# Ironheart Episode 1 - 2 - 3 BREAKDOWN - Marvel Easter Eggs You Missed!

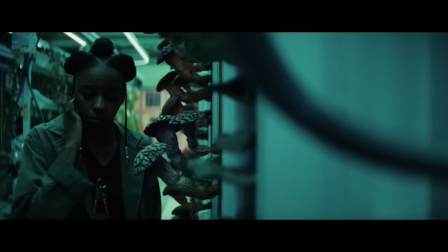45:18 For instance, when they scan the facility, it's very similar to when Tony scans the Hydra facility for life signs at the start of Age of Ultron.
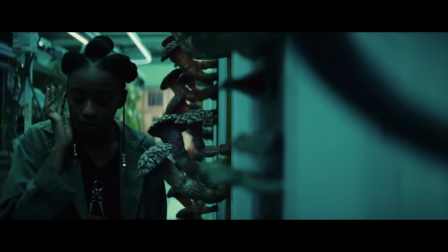45:25 Now the plan is to get the gang into the greenhouses so they can use them for leverage, while Riri will be the enforcer who stays topside.
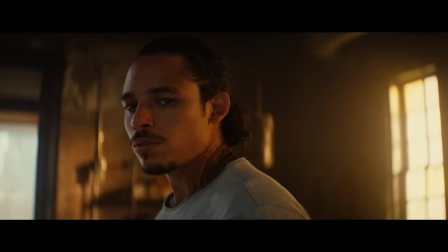45:31 John calls her Ironhead, which, look, I just wish they would have called her Shellhead. That's Iron Man's nickname in the comics, and we never hear it in the MCU. Just once, it would have been nice. That feels like a real missed opportunity. Now Ramos, by the way, looks way better when the hood is up, and notice that Hunter is not surprised to see him at all.
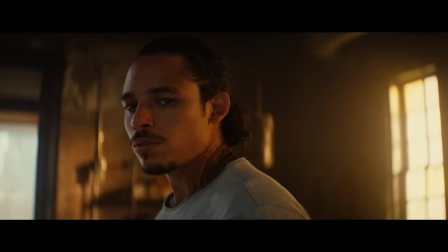45:49 After the Sheila tunnel heist, he expected the Parker revenge tour to come to his doorstep, so he set a trap. Parker should have seen this immediately, but he was blinded by his need for revenge, so he just kept moving forward.
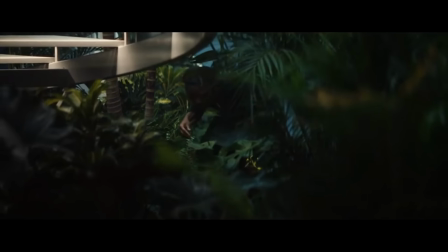46:00 Then Natalie says, Hey, now get the hood, make like a tree and leaf. which is an obvious callback to this.
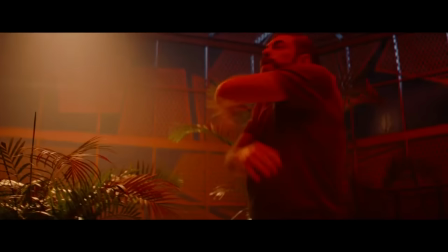46:06 So why don't you make like a tree and get out of here?
Close enough. And just as Riri pushes her meter into the red, Clown lights the plants on fire. And notice how, from here on out, the sequence is gradually consumed by red, just like the readout of the facility itself.
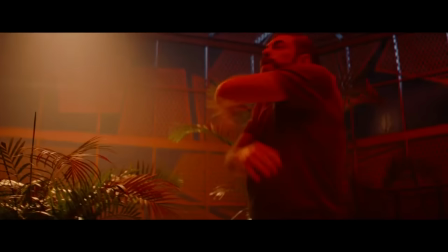46:23 Red represents blood and violence and power, and of course, hellfire, like the demonic entity that created the Hood's red cloak. Slug says, "We in danger, girl." Which is a really fun callback to Whoopi Goldberg's Academy Award-winning role in Ghost.
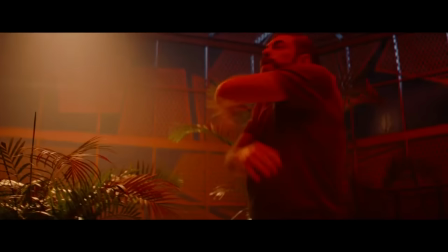46:37 You in danger, girl.
And then, just as Hunter says, You have no power here. this hits Parker where it hurts. He has been told for his whole life that he is small and powerless, and this rage opens up a door for the cloak to speak to him.
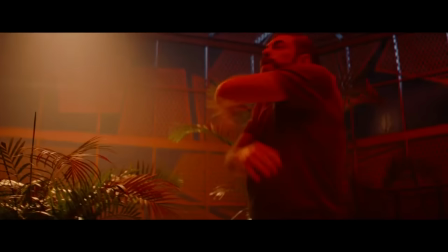46:53 And so, he disregards greed and instead gives in to wrath. And to turn invisible, he does have to hold his breath.
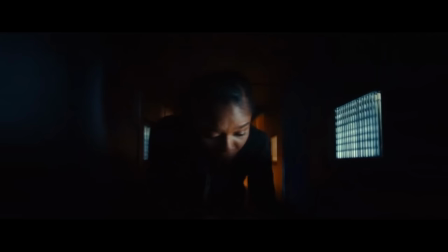47:02 So I guess this does activate his cloak's invisibility power just like in the comics. Probably because the evil of the cloak can't be used by any breathing entity. Riri tries to pull a Die Hard, but then is trapped in the vent. And this is a moment that I think works so well because, you know, we have seen the hero in the vent many times.
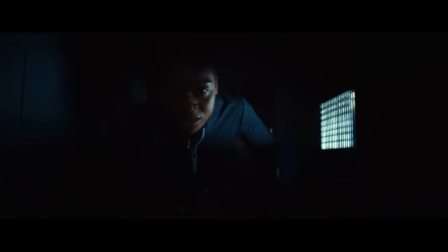47:18 But we naturally expected her to easily escape through the tunnel like many heroes have done before.
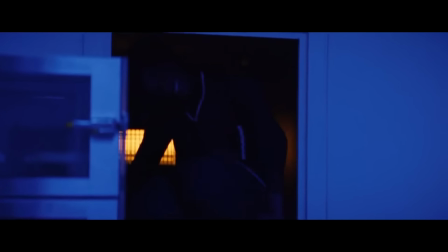47:22 But again, we keep seeing how Riri's immoral decisions create a monkey's paw situation for her.
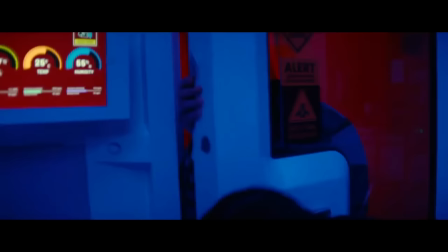47:27 Every time she gets what she wants, there is always a price. And then Riri runs into John, and this sequence was terrifying. Like, it is so rare in any superhero project for me to actually feel like the hero is in real danger.
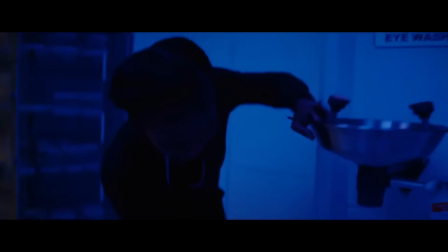47:41 But Riri is not a trained fighter. She's a kid who, by the way, has a limp. And so we know this guy can and will kill her.
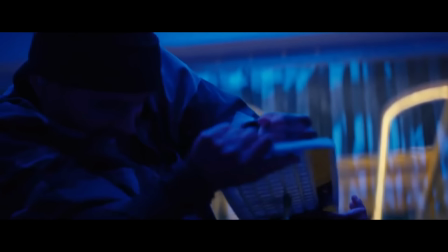47:52 And in the struggle, he comes at her with his knife, but Riri uses a keyboard as a shield, a subtle way to show how technology is always her best weapon for protection.
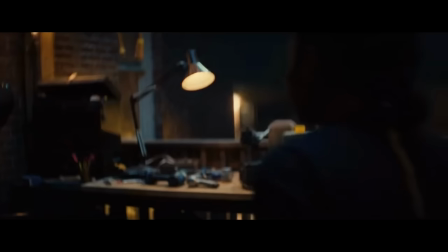48:01 And then the armor comes for Riri, and there's this moment that will haunt her for the rest of her life. Natalie gets her out of there, and they leave John behind. Now, Riri didn't make a conscious choice to murder here, but she also didn't speak up. Either way, a man is dead, and she could have prevented it. She already became a criminal, and now she is a murderer.
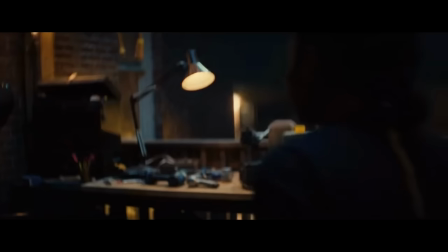48:21 It is only natural. He cut off your arm, and you wanted revenge.
And we have never, ever seen a character in the MCU go through something like this before. When most heroes kill people, it's always like a henchman or somebody who is dehumanized in some way.
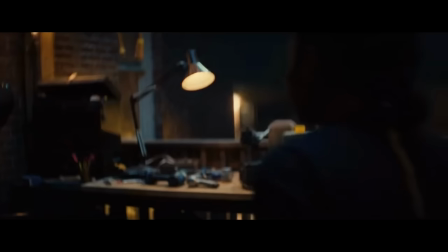48:35 But this is a real guy who, by the way, just a few scenes ago was advising caution and compassion for his cousin. And we watch him die, dude, like on Disney Plus. This scene goes hard. And notice, as Parker hears the news, his face is slowly shrouded in red. Riri realizes she left the biomesh behind, and the full weight of what just happened sinks in.
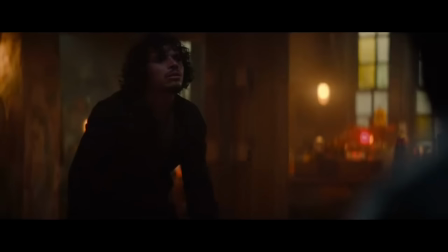48:55 Whoa, Riri, your arm, the biomesh.
Parker yells out at supernatural forces, cursing their bargain, kind of like two cathedrals in the West Wing.
What? Is this a part of the plan?
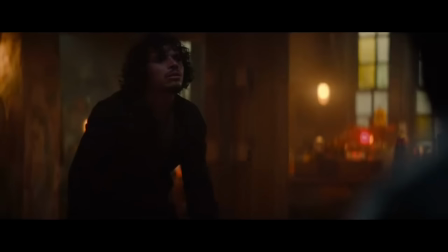49:12 That's not enough to buy me out of the doghouse? Hey, Credo, my Deo Pio.
Now, as soon as he swears to leave this entity's service, it shows him a vision of John dying and who is responsible.